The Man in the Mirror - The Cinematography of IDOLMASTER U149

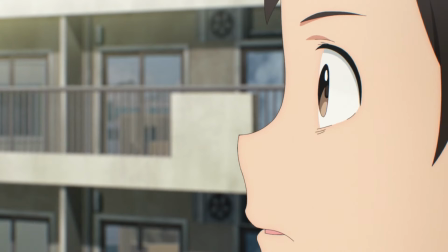4:22 You're supposed to be a grown-up, she yells. And man, that hurts him.
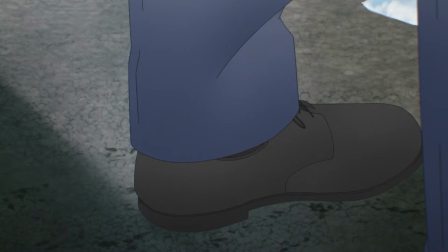4:26 The producer can only admit to his faults, but even so, he adamantly wants to support Arisu's dream.
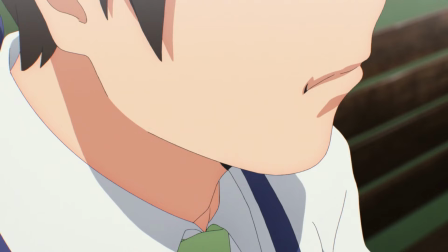4:32 And it's when Arisu sees the producer being emotional, crying over his own powerlessness, that she finally gets it.
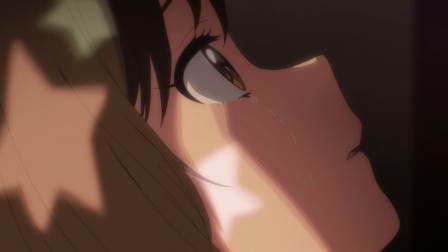4:39 She remembers a time when she caught her own mother, someone who she respects immensely crying while lying in bed together,
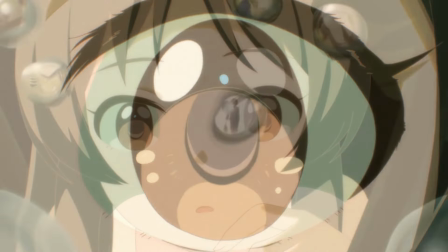4:45 and all the little memories of how even her mother struggled with studying and work begin to trickle into her mind like raindrops.
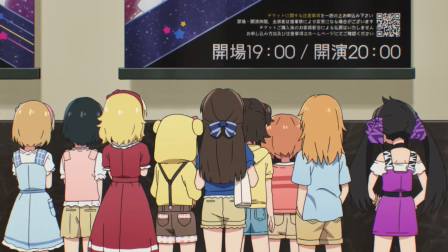4:51 The disappointments and setbacks Arisu has felt since embarking on her idol career,
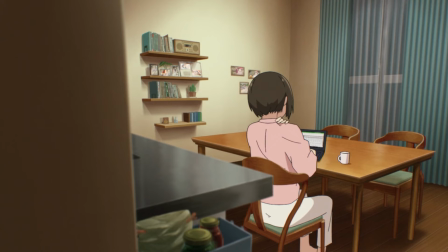4:56 the frustration of not being able to meet expectations, her mother and the producer have both experienced those even as adults.
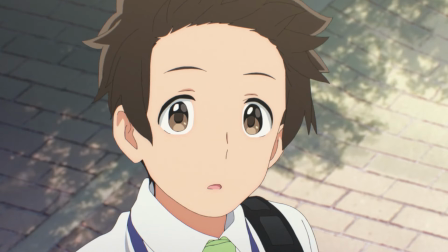5:02 There isn't that big of a difference between the two of them. There isn't much of a difference between kids and adults after all.
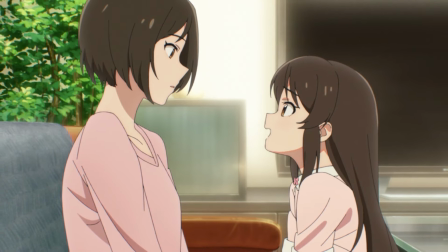5:09 That revelation encourages her to finally open up and indulge in some of her immature thoughts.
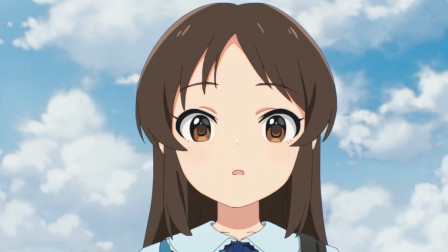5:14 And just as how the producer's tears moved Arisu, so too were Arisu's parents touched.
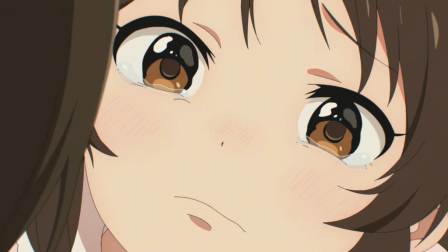5:19 They were similarly able to open up to Arisu, allowing their relationship to mend.
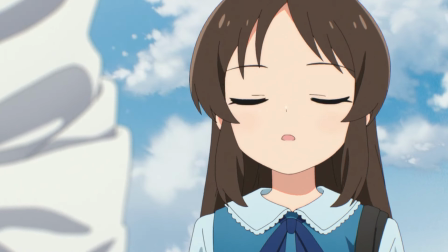5:24 With the producer, Arisu was finally able to see her worries reflected on a respectable adult, and that revelation pushed her to overcome her insecurities and flaws.
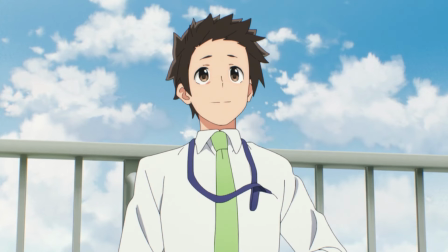5:33 The producer is a wonderful implementation of a foil character.
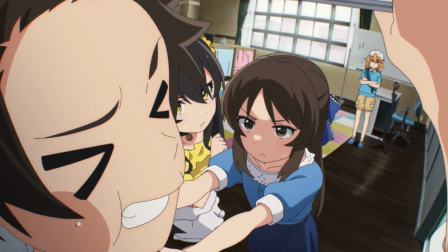5:36 His differences with Arisu generated conflict that deepened our understanding of Arisu's character and also served as a different twist on the show's theme.
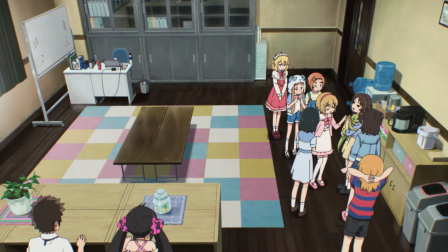5:44 Not a kid trying to be an adult, but an adult trying to be an adult.
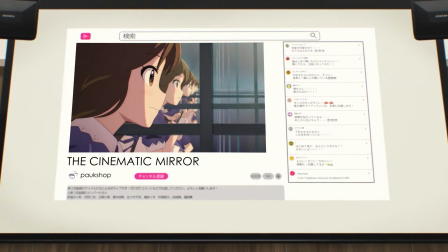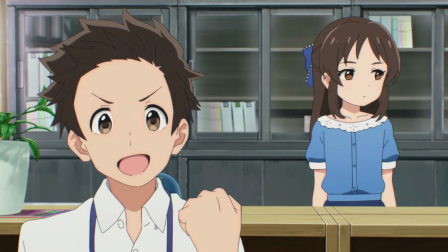5:54 Now that we know about the show's themes and the contextual relationship between Arisu and the producer,
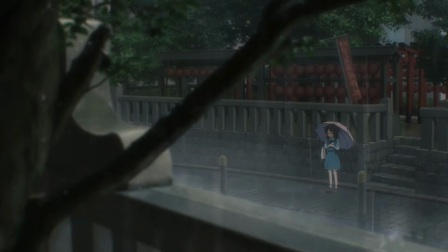5:59 we can start talking about how U149's visuals support its theme. From the opening scene, it is evident that mirrors will be a common motif in the show.
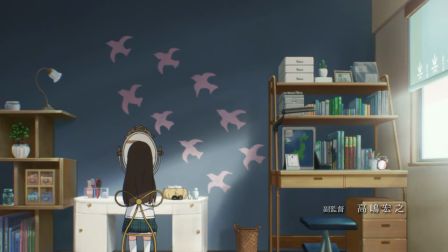6:08 In episode 1, there's the mirror in Arisu's room that she uses every morning,
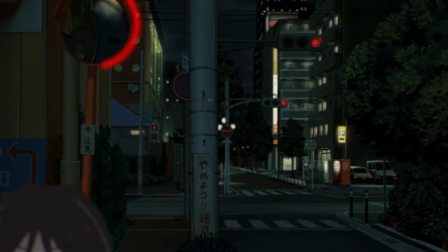6:12 there's the traffic mirror that the show cleverly uses to extend the shot of Arisu running home, and there's the mirror in her training room,
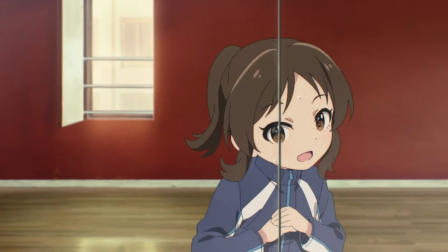6:18 where we get to see Arisu's bright smile.
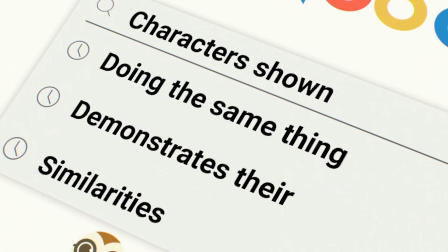6:21 As discussed beforehand, the mirror is going to be an important visual metaphor to support the thesis that Arisu and the producer are reflections of one another.
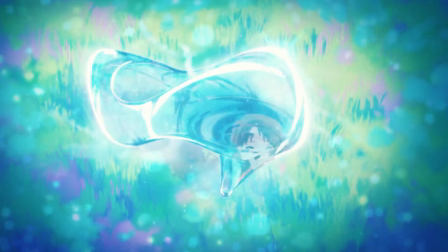6:29 And so, the show starts laying out the groundwork now, establishing sources of reflection that we will need for episode 11 later on.
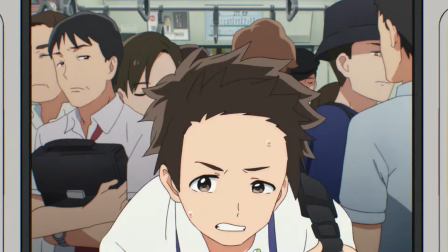6:37 U149 takes this idea and begins to seed that comparison in your mind in less obvious ways.
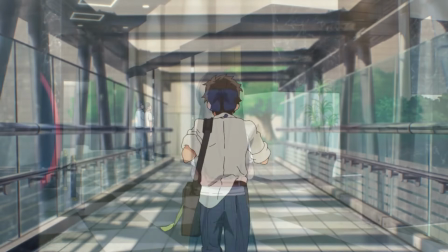6:42 There are fade-in match cuts that build the connection between Arisu and the producer for the viewer.
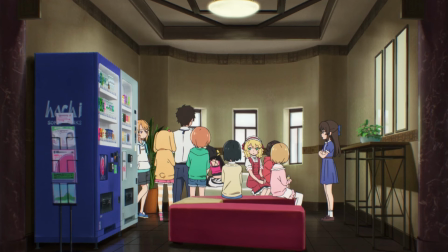6:47 There are shots where they are clearly opposed to highlight their differences.
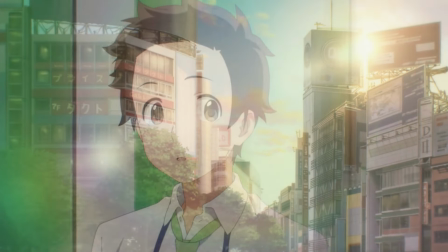6:50 But the highlight of the episode, and maybe the whole season, is when Arisu and the producer have their first one-on-one discussion.
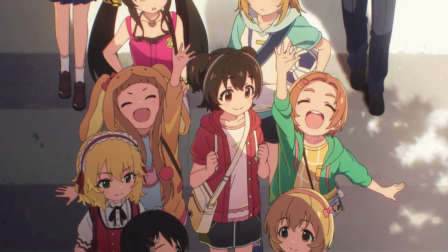6:57 The cast is walking along a street after training, but the producer and Arisu lag behind at the back of the group.
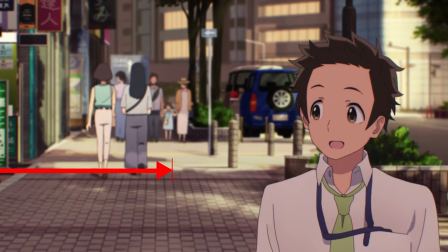7:03 Though they are walking next to each other, their positions on opposite sides of the screen emphasize the emotional distance between them.
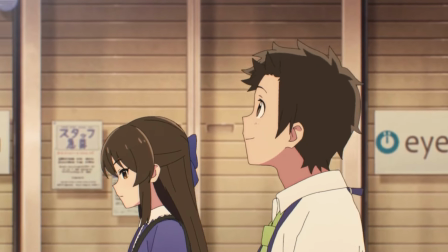7:09 However, once the producer enthusiastically shares his love of idols, the two open up to one another and bridge the gap between each other in the profile shot.
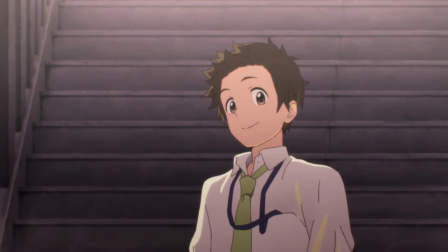7:17 He climbs a nearby staircase and invites her to come along in his dream to produce an idol group.
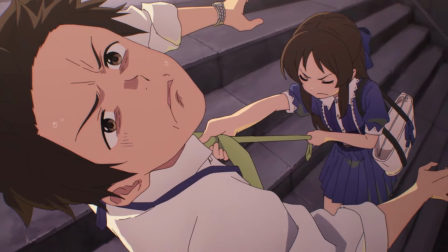7:22 Though skeptical of his skills, Arisu nonetheless agrees to join him, and ascends the stairs too.
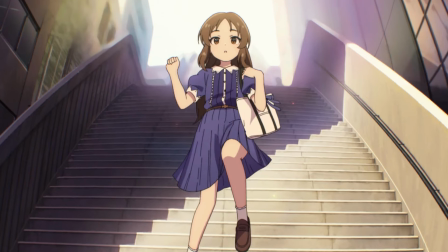7:27 And then in one of the most memorable shots of the season, Arisu leaps off the stairs.
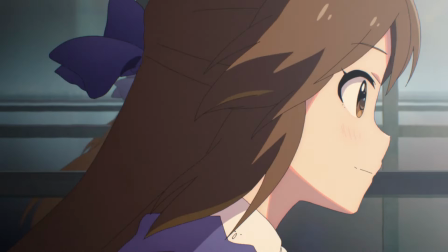7:32 Her visage is duplicated by the windows of the nearby building, creating an infinite number of Arisu's, representing an infinite number of possibilities.
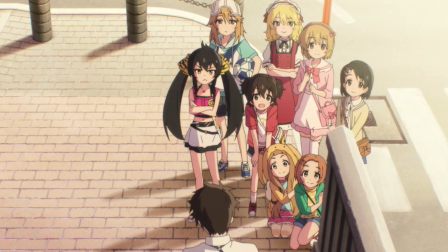7:40 Your debut concert is just the beginning, and the girls of U149 have all the time in the world for their infinite number of paths in their future.
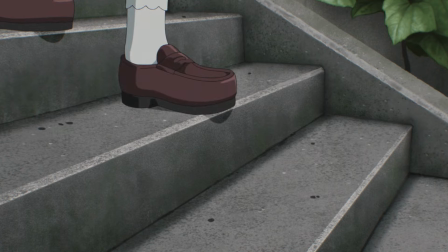7:47 Now let me skip ahead to episode 11, where their intertwined arcs finally reach their climax.
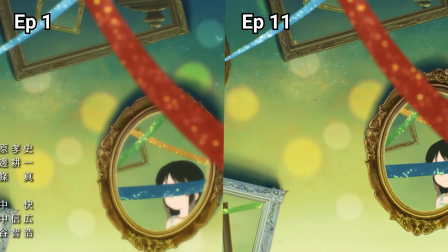7:53 This episode closely mirrors episode 1 in terms of not only centering Arisu and the producer in the narrative, but also the shot composition.
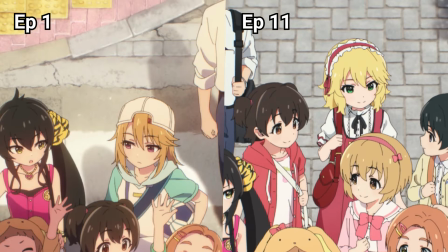8:02 Many of the exact camera angles and locations used in episode 1 are re-utilized in episode 11.
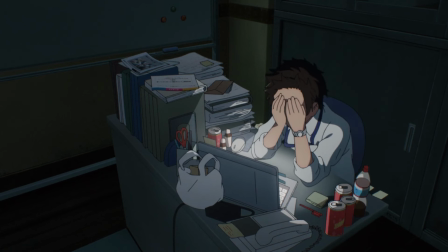8:08 Not only does this refocus the story back on Arisu and the producer, but it also creates a sense that we've returned to address the unanswered questions from the start of the show.
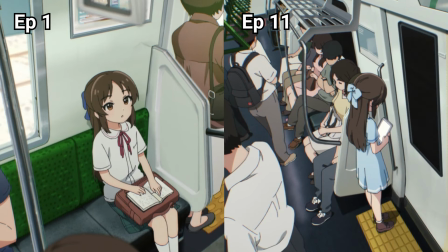8:17 And the reuse of shots also draws attention to how different Arisu feels this time around.
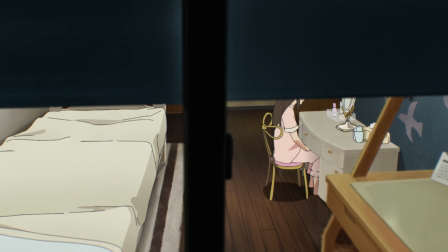8:22 She's frowning more than ever in these shots, and that lingering fear of confronting her parents about her debut weighs on her.
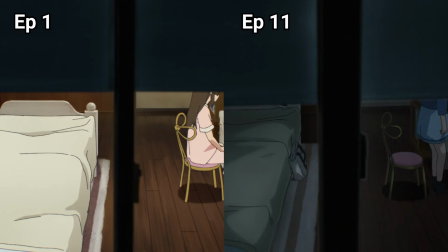8:29 Changes in color, saturation, and brightness punctuate that shift in mood from episode 1.
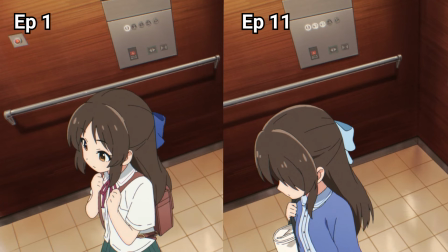8:35 Reiterating these shots places attention on the differences and makes them stick out more clearly to the viewer. Throughout the episode, the mirror motif comes into full effect. The sheer versatility in the show's directing is overwhelming.
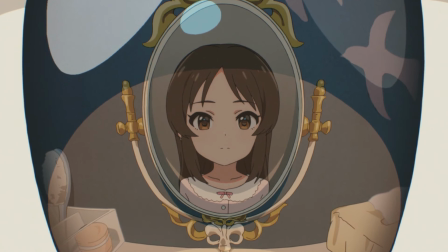8:47 For example, this shot of Harisu's eyes in which the mirror containing her reflection is captured. The placement of the mirror in the reflection of the eyes creates a subjective impression.
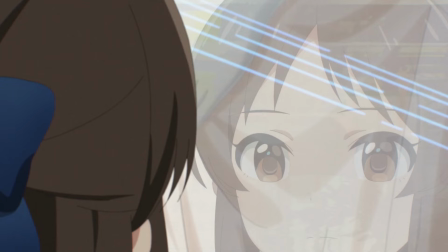8:57 Combined with the growing fisheye lens, the scene creates the sense that Arisu's perspective of herself is a little off.
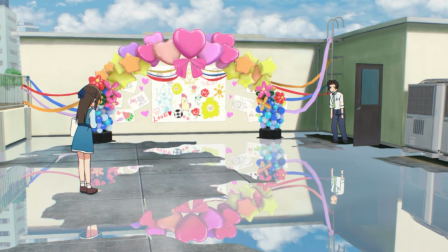9:03 The rooftop has puddles scattered throughout, visually fragmenting the characters and highlighting their separation.
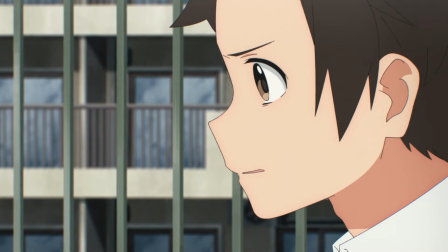9:09 They also capture small character acting moments like the producer squeezing his fist in frustration, but fails to capture Arisu's face as she peels her mask off.
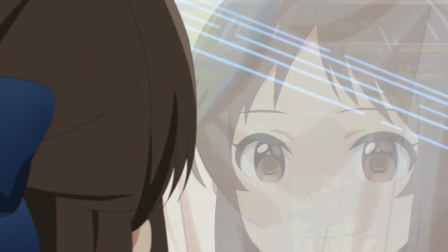9:17 Arisu looks at the window of a clothing store, but instead of her reflection, she sees her mother's outfit.
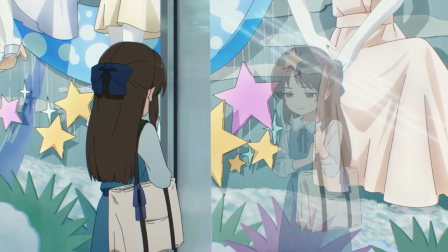9:22 This scene showcases her frustration at her immaturity in comparison to her busy mother.
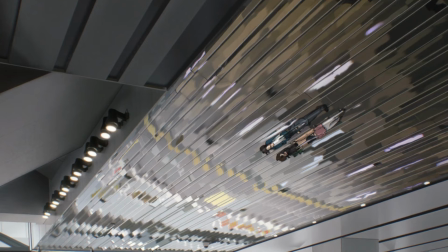9:28 These reflective slats on the ceiling of a building distort the image as Arisu runs by,
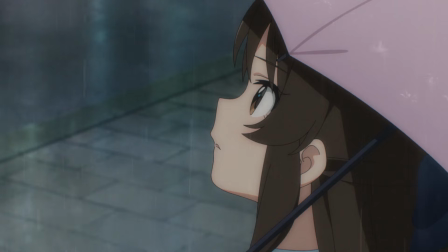9:33 perhaps reiterating how Arisu is unable to see herself clearly due to her own self-doubts.
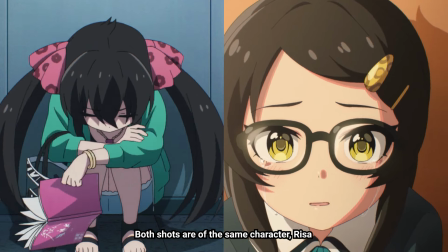9:38 There's also creative liberties taken around the idea of reflection, such as the reversal of positions between Arisu and her goldfish.
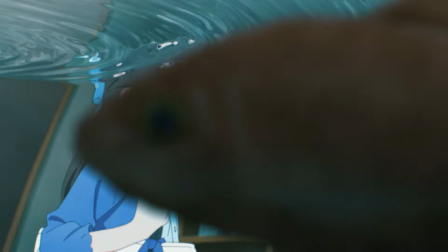9:45 This shot, also used in episode 1, punctuates Arisu's loneliness when she comes home and her parents are still out.
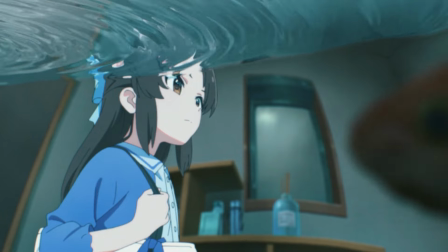9:51 The rippling surface positioned right by her head gives us a little insight into the inner turbulence she hides from others.
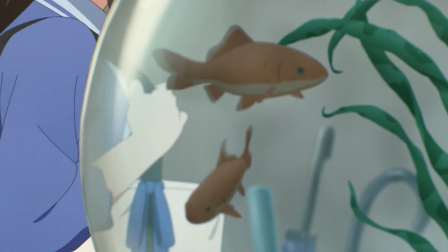9:57 It also establishes how alone she feels by placing the camera inside the fishbowl surrounded by several fish.
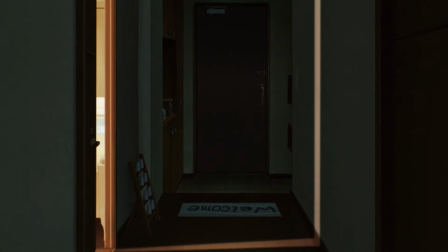10:03 It portrays her as an outsider in her own home.
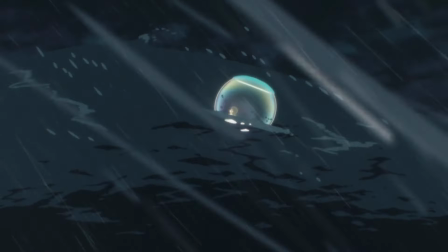10:06 But then in her insert song, Arisu is placed in the fishbowl at the mercy of the stormy seas while her giant-sized goldfish swims freely.
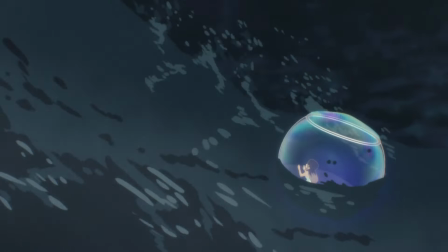10:14 Despite the change, it still points out how alone Arisu is. Now that the camera is out of the fishbowl, Arisu looks trapped and isolated.
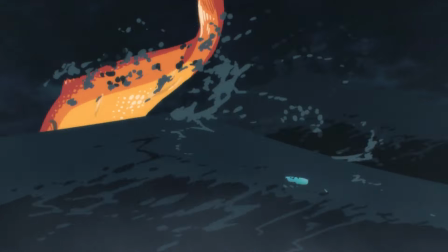10:22 At this moment when Arisu is run away, the huge goldfish brings attention to how small and powerless Arisu feels.
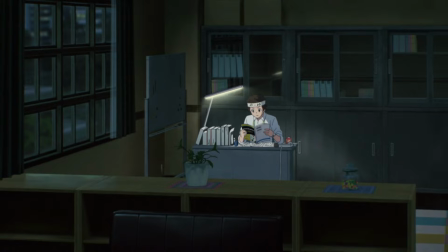10:29 U-149 is so intelligent about its usage of backgrounds, camera angles, and props.
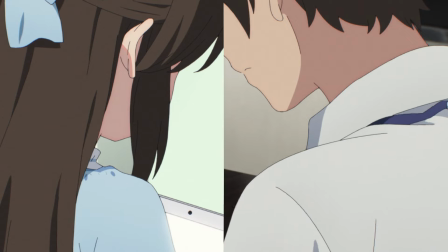10:34 The multitude of ways to show rifts off of its mirrored throughlines allows for an exceptional clarity in the delivery of Arisu's emotions.
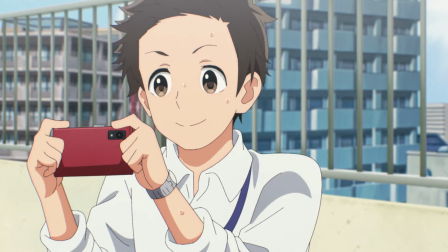10:42 There are so many additional cinematic techniques I want to gush about,
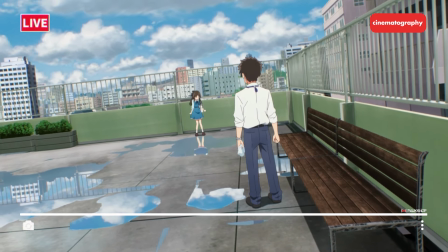10:45 like the Dutch angle turning the camera as Arisu lets out a rage, or the various fences and bars that convey how trapped she feels.
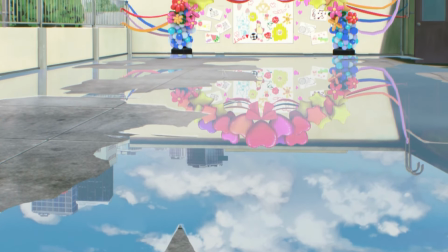10:53 But the highlight of the episode, and maybe the whole season, has to be the depiction of Arisu connecting the producer to her mom.
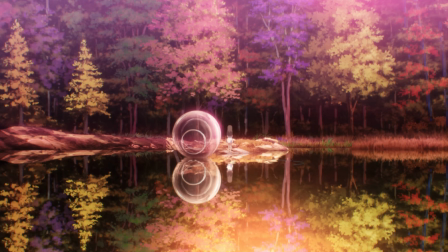11:00 As the producer cries, Arisu stares at a single teardrop. We're transported back into the setting of her insert song, A Dark Forest.
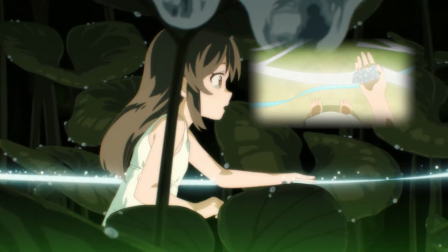11:07 She follows along the ribbon that appeared during the insert song and at the start of the episode. This movement is interspersed with her real-life steps towards the producer on the roof.
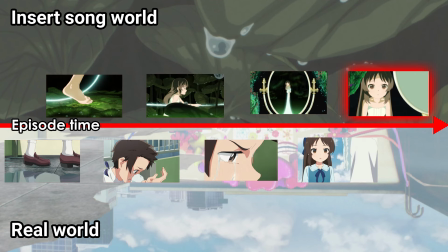11:16 This editing of the scene creates continuity and connects the two settings. Back in the insert song world, water droplets fall past her face.
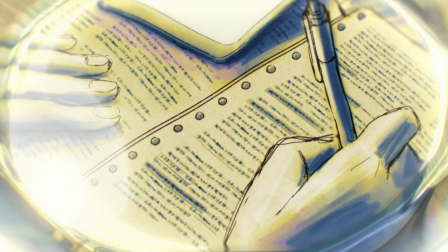11:24 They are filled with images of her mother studying, putting on her business outfit, and working.
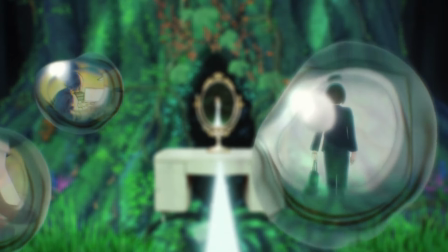11:29 The ribbon finally leads to a dresser with the mirror, the same mirror she uses to start off day.
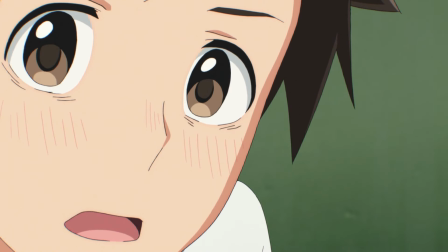11:34 As she stares at the mirror, close-up shots of the producer are again spliced in, hammering in the similarities between Arisu and the producer.
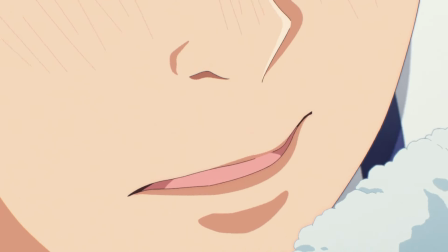11:41 He is literally the view Arisu sees when looking at the mirror. He is the treasure at the end of Arisu's journey of self-discovery.
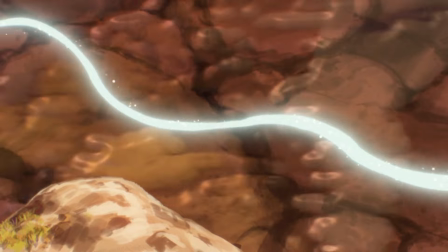11:49 This buildup was enthralling to watch. The fantastical setting and intro song really sell how this episode was a journey of self-discovery.
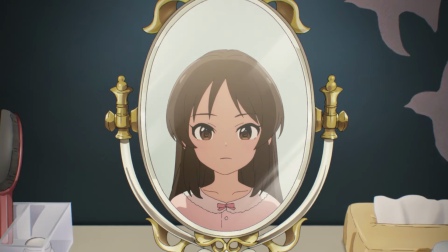11:57 The incorporation of the mirror in Arisu's room at the end of her journey is a clever nod to how the impetus to change has always been with Arisu from the start.
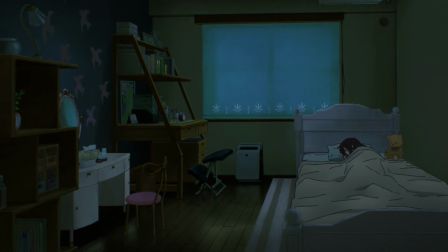12:04 Everything set up from episode 1 comes together to build anticipation for the answer Arisu has been searching for.
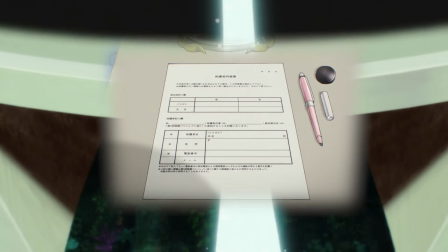12:10 She looks down from the mirror, but instead of a career survey, she now sees the ribbon leading into an open drawer.
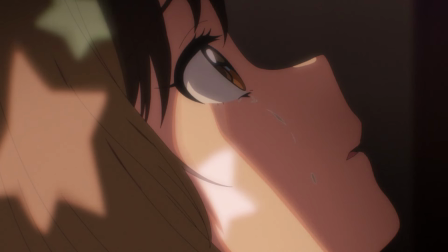12:17 That then leads Arisu to a buried memory of lying in bed, seeing her mother cry. But her mother, upon seeing Arisu notice, turns back to Arisu with a warm smile.
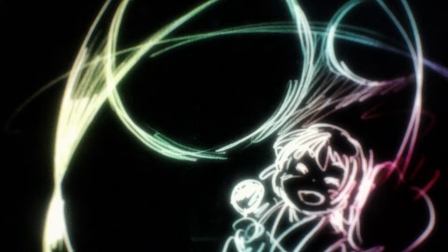12:26 And using a light painting-inspired aesthetic, the show beautifully brings to life Arisu's memories with her mom.
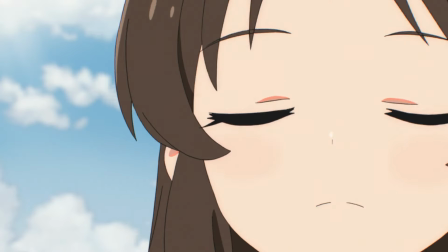12:31 The love and happiness in these moments are indisputable, and Arisu realizes she underestimated the affection her mother has always had for her.